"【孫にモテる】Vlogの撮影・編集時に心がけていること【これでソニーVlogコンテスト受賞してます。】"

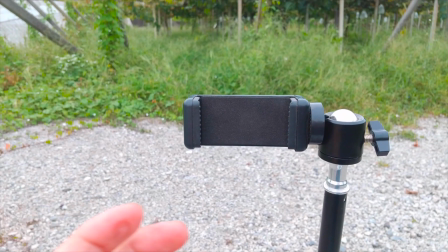[2:29]
今回はスマホのスタンドを使って撮影してみました
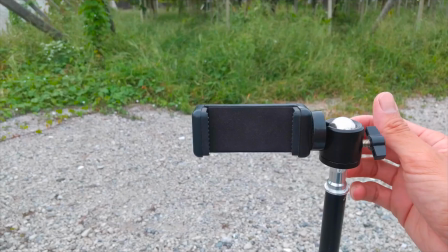[2:34]
これこういう風に伸び縮みするタイプでいろんなスマホの形大きさにも対応できます
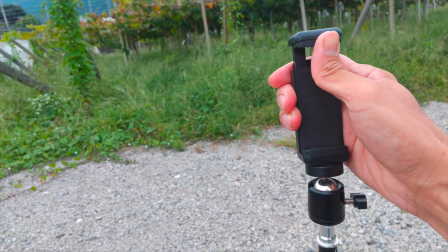[2:42]
これは高さが2メーター近く伸びるやつかな
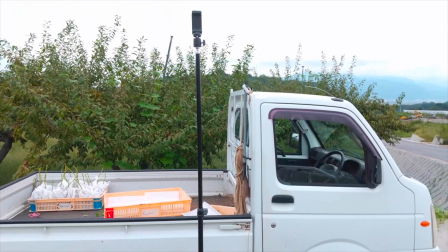[2:47]
なので上から俯瞰っぽくできたりとかそういったこともできるんですね
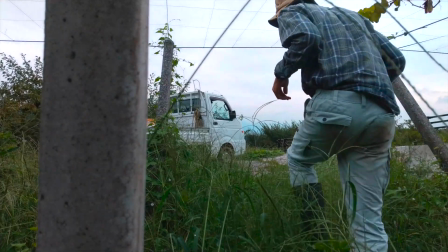[2:54]
いろんな角度で撮影することができます今これ表示されている
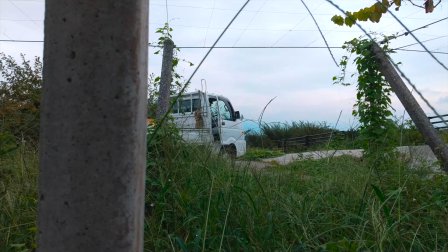[2:59]
今流れているこのクリップなんですけれどもオープニングのところで撮影した映像ですね
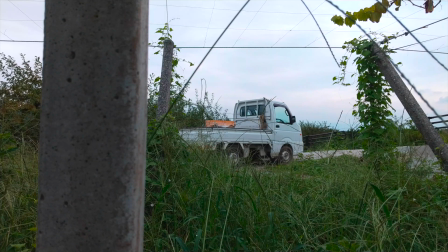[3:06]
これは一度そこにスマホをセッティングしてだいたいこの位置で止まるなっていうところを確認してからわざわざこうやって改めてケートルに戻ってある程度このシーンまで撮れたなと思ったらこんな感じでまた撮りに来るっていう
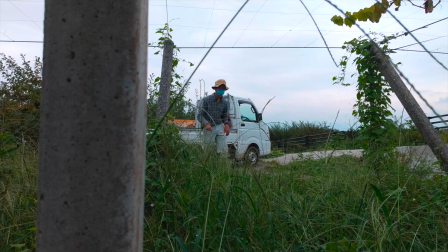[3:25]
これがリアルなやり方ですね
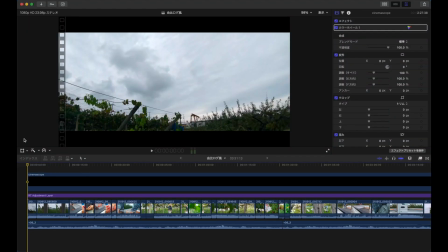[3:31]
実際にVlogを編集するにあたって構成の仕方僕なりのやり方っていうのを紹介したいなと思いますまず自分が今どこにいるのかなっていうのを
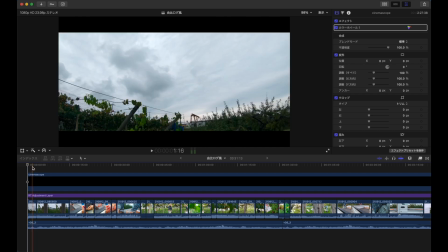[3:45]
情報を提供する情報を提供するというか知るために広角寄りで全体が見えるようなそういったショットをまず最初に持ってきますまずこれですね
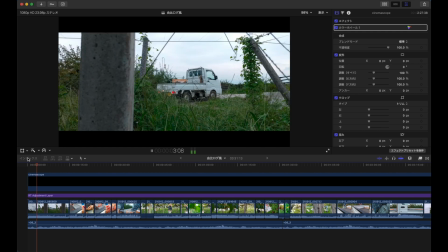[3:58]
ここにちょっと3秒ぐらいかな3秒ぐらい持ってきていざもうちょっとねもっとどういう場所なのっていうところでここでブドウ棚のところブドウの畑に来てるんだなっていうのが
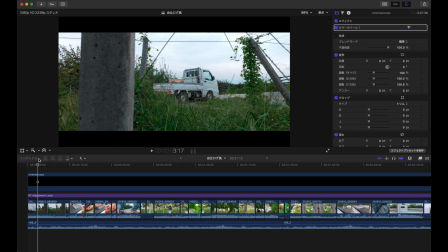[4:13]
ここでよくわかります今ちょうど軽トラがバックしてきて
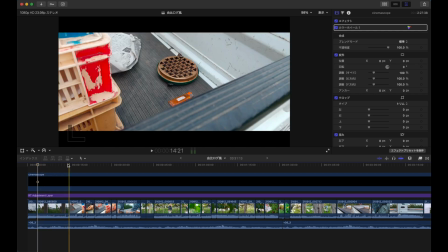[4:20]
着いたんだなっていうのは分かってからの降りて今から何か作業するんだなっていうそれがこの一連のショットですね
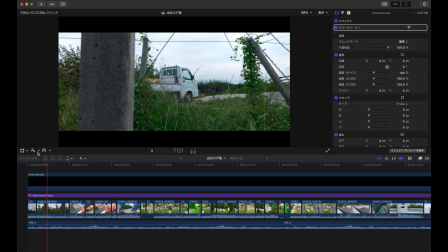[4:28]
でこれ全てのショットにも言えるんですけれども撮影する時にちょっと長めにある程度撮っておいてこの編集する時にはそうですねだいたい長くてもだいたい7秒か8秒ぐらいに
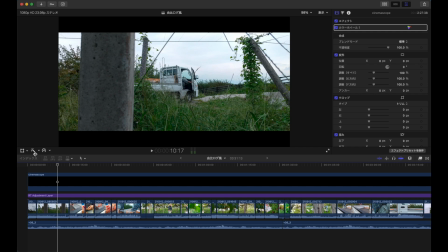[4:48]
収まるようにしてますいきなりちょっとこれ例外なんですけど、結構ここ10秒近くかかってるんですよね。3秒から、そうですね、11秒か、11秒かかってるんですけど、本当だったら長くても7秒ぐらい、8秒ぐらいで収めておいたほうがいいのかなって思ってます。
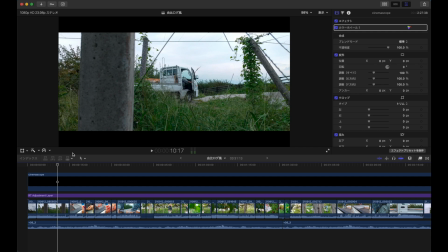[5:08]
いろんなテレビとかBSのテレビ番組とかああいうのを見てると大抵3秒だったりとか2秒だったりとかCMの場合だと本当に
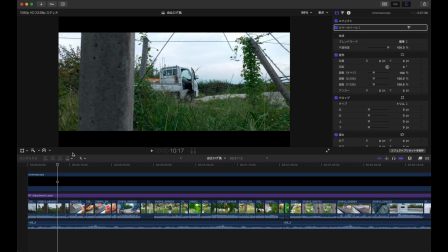[5:21]
1秒とか0.5とかそんな感じでイメージで伝えていくっていうそういう感じだったりとかするんですけれどもこの人はどういうことをやってるんだろうっていうのを伝えるためにはある程度の長さというかそうは言ってもだいたい3秒5秒とか
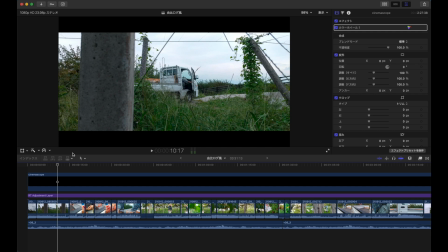[5:39]
なんかその辺でどんどん一つ一つクリップを切っていくっていうのがいいのかなと
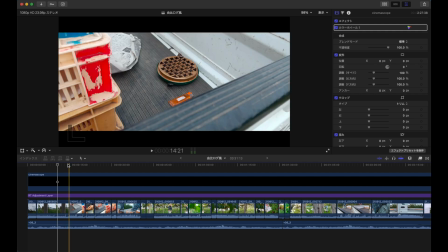[5:44]
テンポよくいけるのかなと思いますだいたい7秒5秒3秒これでリズムよく小回りしていくっていう方もいらっしゃいます
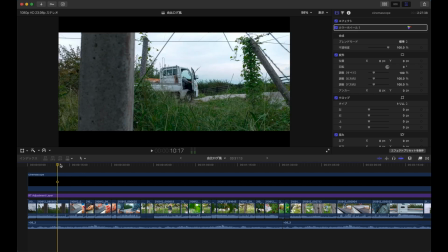[5:57]
でこう切って何をしようかなと思った時にこのカトリー線香手に持つわけですよねここでちょっと見てもらいたいのが